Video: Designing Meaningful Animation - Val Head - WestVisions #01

And if we wanted to track what the timing of that particular ball bouncing animation was,
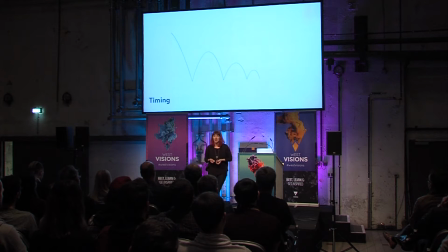(8:32)
we could just mark the path where the ball is going, and then actually just kind of mark the timing of each action. And that would look like this. So the timing of our ball is just kind of like that. Dun, dun, dun, dun, right? And just that little bit of bouncing tells us a few things about the ball already.
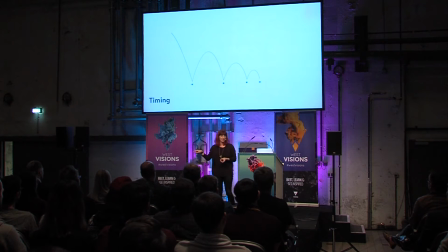(8:48)
Like, obviously, it's pretty light, right? It bounced four times. If it was like a bowling ball, it would have just been like, thunk. That would be it. It, you know, it went four times, but the last two bounces are a little closer together, so it's like losing energy. And it started out pretty fast, so maybe someone like threw it, or maybe it's on a very bouncy surface.
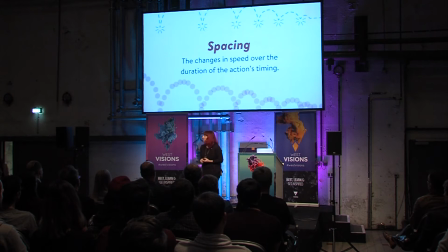(9:09)
The other part of timing is spacing. spacing. And spacing, like, quite literally fills in the gaps of timing. It's basically like, since timing is how long something takes, spacing is how it changes speed over the course of that action. And we can record, or we can capture the spacing of our bouncing ball as well.
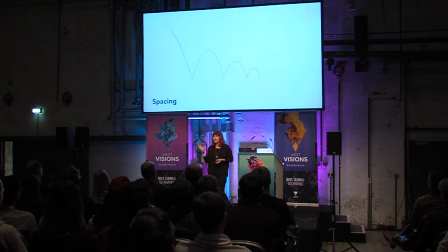(9:29)
So to do that, we just need to take like a freeze frame of the ball at each frame of its bouncing animation. And since the frame rate is constant, we'll get an idea of how the speed is changing. So if we do that, now we can see where the ball was in each particular frame of the animation.
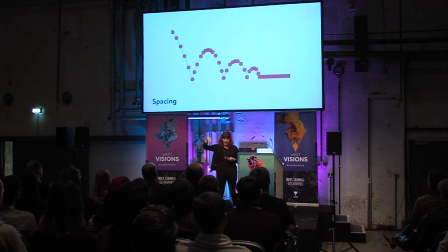(9:46)
And you'll notice at the beginning where it's going faster because it's like heading to the ground, the frames are spaced further apart. And when it gets to the top of those arcs and it's like, oh, going slower, gravity, darn, they're closer together because it's moving more slowly. So with a constant frame rate, the further spaced your frames are, the faster you're going, and the closer together they are, the the slower you're going.
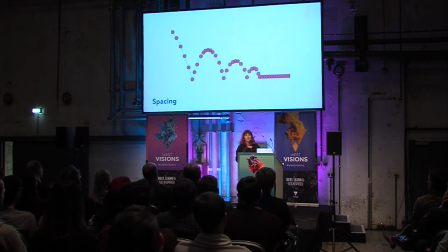(10:06)
And that's how spacing gets its name. Because with traditional animation, you were literally drawing the ball at every frame. And that would be really hard and boring. So thank goodness for computers. So timing and spacing are super important.
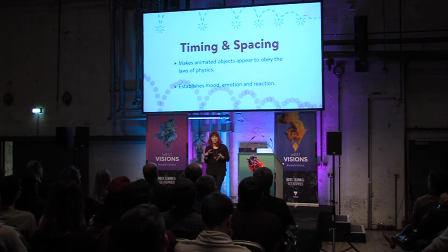(10:20)
They're a really important principle of animation. They allow us to essentially kind of suggest or fake physics, make things look real. They can also be used to create the emotional state and personality of an object. So they're really, really powerful things.
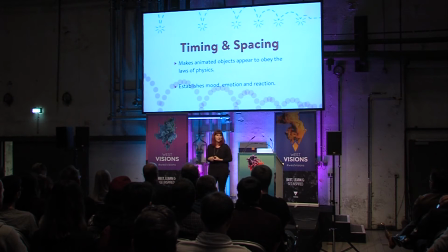(10:34)
And that last point might sound a little bit weird, like how do animated things on screen have emotion and personality? That sounds kind of weird, right? But the thing is, when we're watching something that's animated, even if it's on screen, even if we know it's not real,
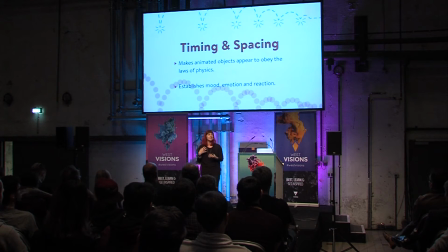(10:51)
our habit as humans is to kind of make assumptions about why that thing is moving the way it is. And even very simple shapes moving around will try to guess things about their personality or like their state of mind. There was a study quite some time ago, but it's pretty amazing what they found.
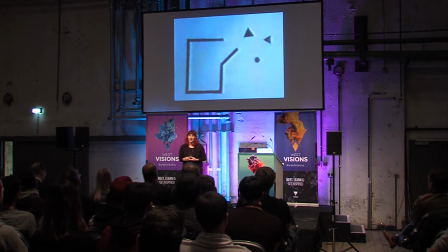(11:09)
A bunch of researchers showed some students a film strip that looked similar to this. They're just very basic shapes, and the shapes just kind of like animate randomly. And then they asked the students to write a summary of what they saw.
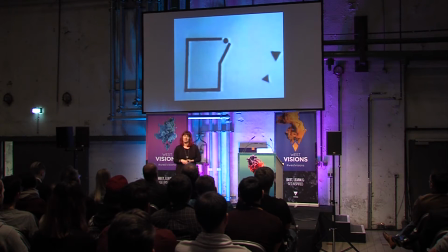(11:24)
And the students wrote things like that one triangle was really mean. He was really mean, like a triangle bully. And then the circle was really afraid. The circle was trying to hide.
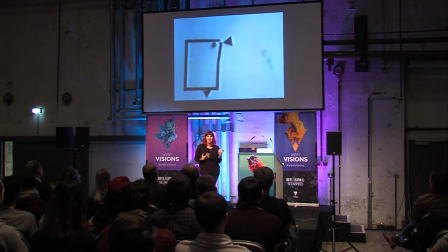(11:36)
You know, all of these things, assigning these emotions to these objects because of the way they're moving, even though we know it's just triangles and circles and lines. But like, I mean, that one triangle was really mean, right? What a jerk.
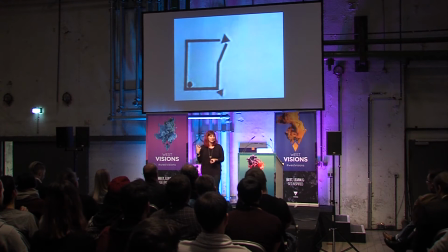(11:51)
So if we can assume that that triangle is mean and angry and the circle is afraid, like, imagine what people think of when you animate things in your interface. We're using the same simple shapes. we are also moving them, so you could totally make an aggressive, angry button, like the triangle, or a scared or a happy one.
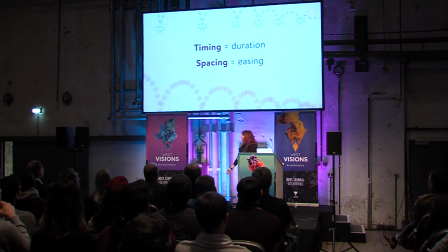(12:08)
That's really a thing you can convey. So for most of what we do, timing is duration and spacing is easing.
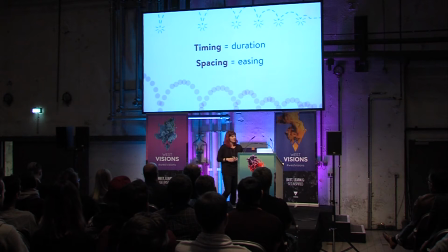(12:15)
That's how we accomplish these two. And sometimes this gets to be a little bit, or it seems like a bit of a sticking point, because you're like, okay, cool. Timing and spacing are really important. Timing is how long something happens, that's the duration. Spacing is easing. These are really great for creating emotion and personality.